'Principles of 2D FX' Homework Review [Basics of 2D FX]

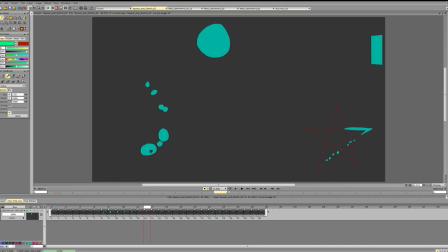Hi Alessandro, and let's break down your animations. So we've got quite a lot of nice animations here. So let's start with these ones. So I like the overall motion of all of these animations.
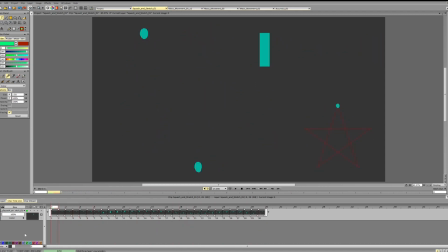I like the timing and they're very creative. So that's great. Let's see where we can improve. So for the most part, there aren't major changes that I would suggest here in these ones. So it's just minor stuff.
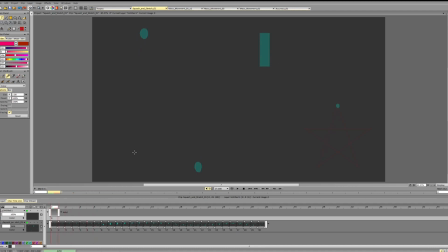So for the first one, the scenes that we can work on a bit
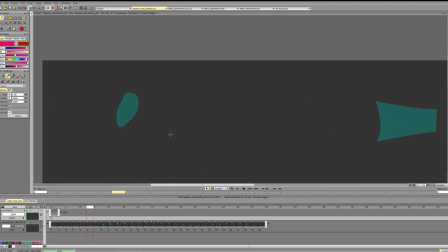is refining the form and spacing. So getting rid of sudden shapes here. You see it appears, suddenly disappears. Getting more careful with the form here.
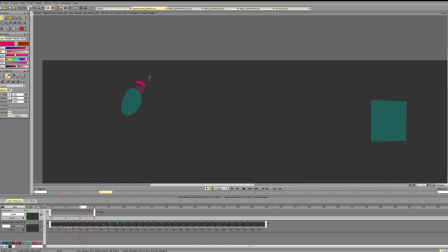You see you get an acceleration, deceleration, acceleration. I would smooth out the form here and here.
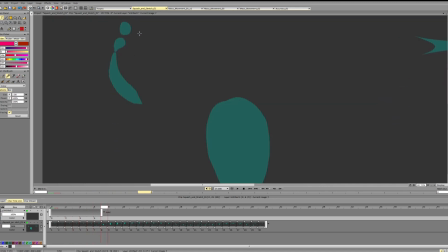Then, since we were making soft rounded shapes, I would continue to round the shape here so that it matches the overall quality of other frames.
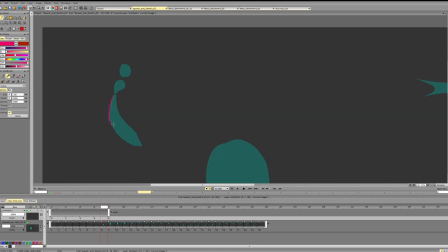I would also smooth this edge. Since it's going forward, it should have forward momentum, so I would move this particle a bit further so it doesn't stop in one spot.
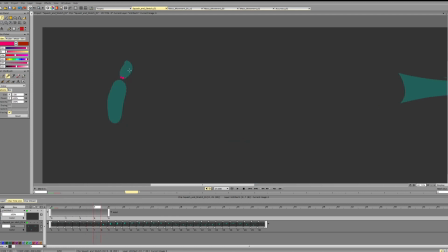And the same thing with this particle. I would move it slightly forward to retain that momentum. Right now we're kinda losing the momentum.
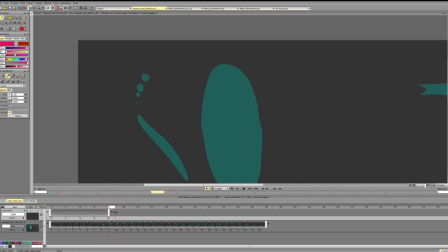To make it more interesting, you see you've got a very predictable progression of particles.
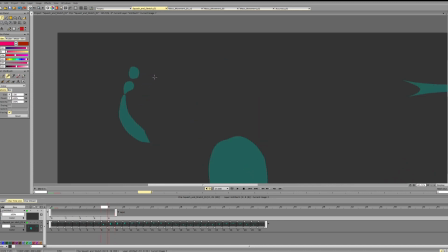They go from big to small, very repetitively. So it's like they're on a scale. So instead of doing it like this, we can
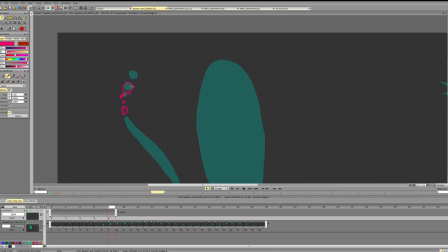give it a bit more variation in terms of the size of the particle and the form, if you want. So add in some bits, smaller bits, add in some bigger bits, and giving it some variety.
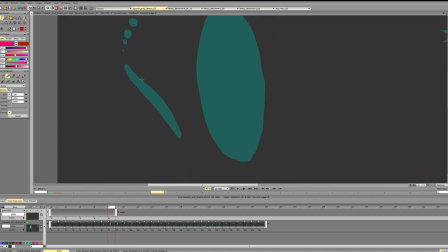The same thing here, for example. They cut right in the middle and we get two
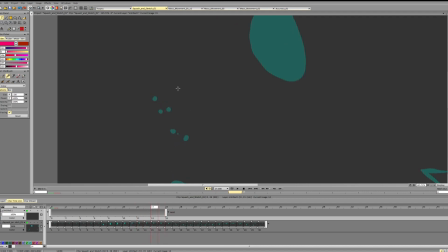absolutely similar particles, and the same thing happens here. So again, to spice it up, to make it more interesting, we can use variety to our advantage and make forms different.
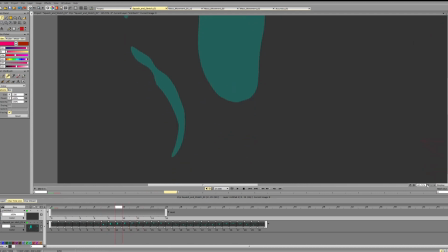Then again, we can polish the forms a bit. You see, kinda goes like this, then increases.
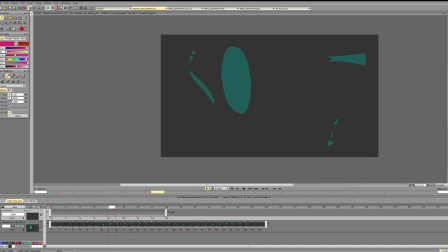So what would be a good way to make this form more appealing?
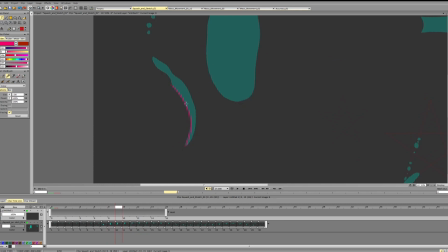We can emphasize this curve more, get rid of that sharp transition, smoothen it out a bit. If you want, you can do it like this, or as a smooth surface, or we can break it down into two parts.
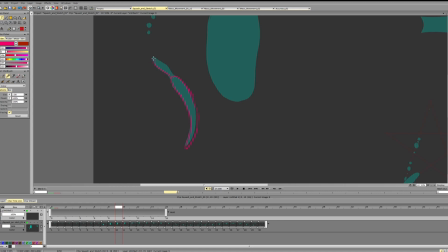And then do this and make this slightly asymmetrical. So what we're aiming for is to get a clear, nice shape and form.
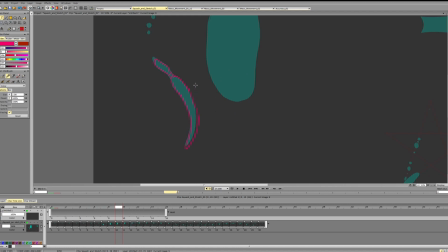So you see, getting rid of that angle, emphasizing the form and the rotation, helps us get a very nice, clean, interesting shape.
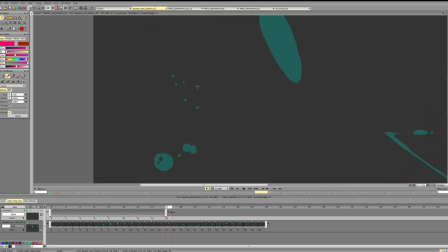Again, getting rid of some of that repetition would help get more interesting design between particles, so they wouldn't repeat as much. Right now, if you look here, we've got, again, fairly predictable progression of size, and they're quite similar.
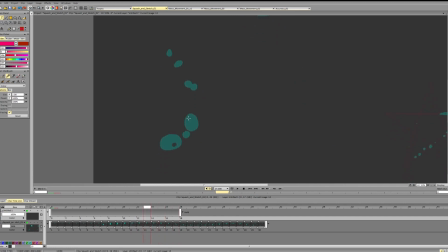So the same thing happens here essentially. You divide most particles right in the middle, and that creates a lot of repetition. And again, we want to
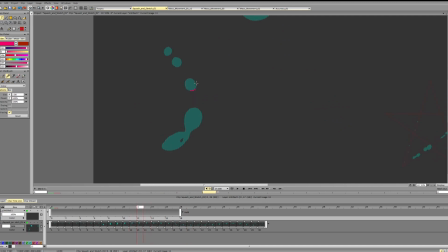retain some of that forward momentum so we can push the particle a bit forward.
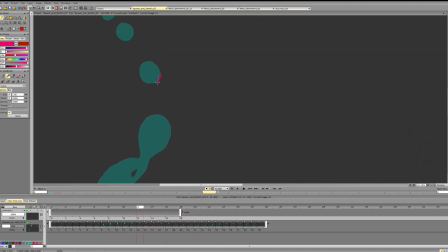And for smaller particles, it's important to pay attention to where they're going. So it's going here, and then it's suddenly going to this direction, and then it suddenly goes here. So you see, we're kind of messing up the trajectory just a bit.
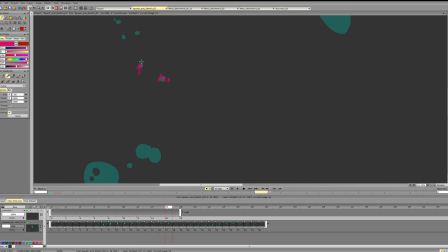So the same thing here. It goes here, slows down, and then you see it goes all the way here, and then here, and then here. So we get it a bit more chaotic. It's a bit too chaotic, maybe.
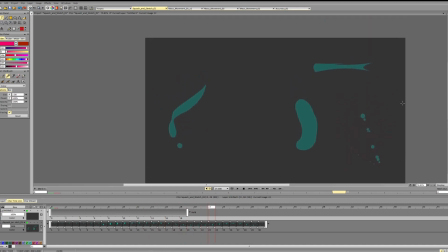This one is pretty nice. Again, this shape, we can emphasize the form.
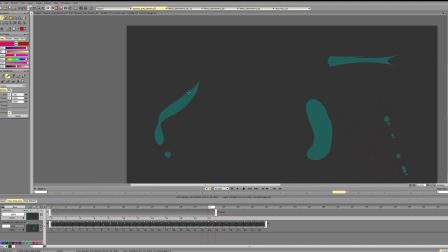We're getting a bit too much of a straight line here, and we're working with a very smooth forms in most of the frames. So I would emphasize that smoothness and that roundness.
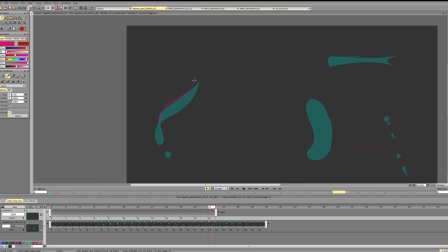So it's not bad to combine rounded shapes with straight lines and stuff, but if you're using only rounded shapes for the most of the animation, it's better to keep it in style and round things up to make them work.
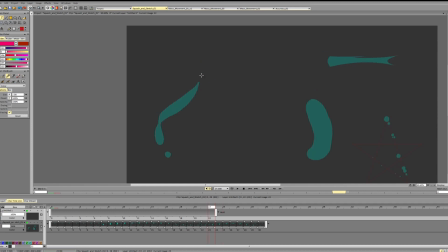So the thing here is that it shrinks. It's way more bulky on the next frame, and it's way more bulky on the previous frame.
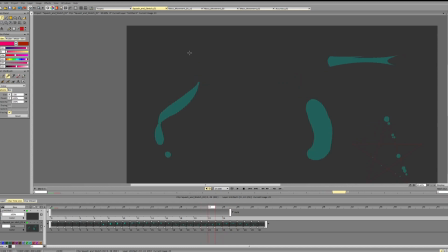So this transition will make the form seem a bit strange for a frame. So we can add a bit of mass, emphasize that smooth form.
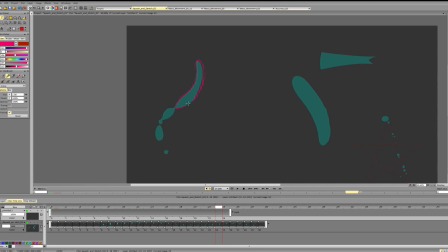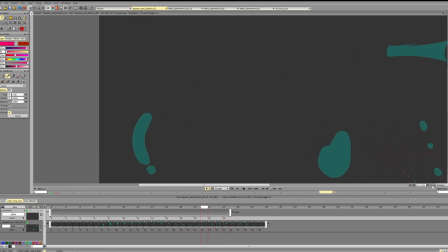And essentially just work a bit on design. And the same thing here. Since we are working with smooth masses and we want to preserve the momentum. Right now you see it stops immediately, then goes again. So we are interrupting the motion a bit.
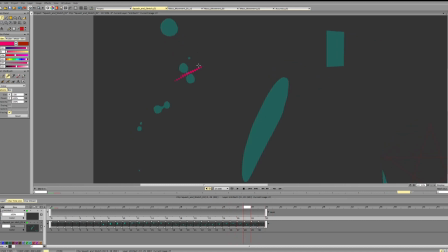And again, dividing right in the center makes the design a bit more predictable, and you can see that we get a very clear sense of symmetry. Everything is repeated.
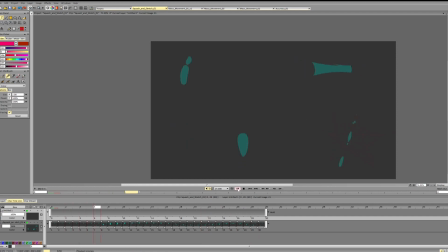So in terms of motion, this is a very nice animation, works pretty well. Most of the edits that I propose are quite small, and they mostly relate to polishing it up, making the design more interesting, adding more variety there, and stuff like that.
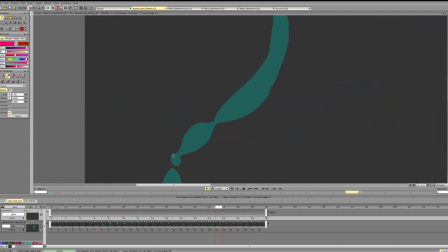So it's just really paying attention to the finer aspect of the motion. See, it slows down, and then you suddenly accelerate it again.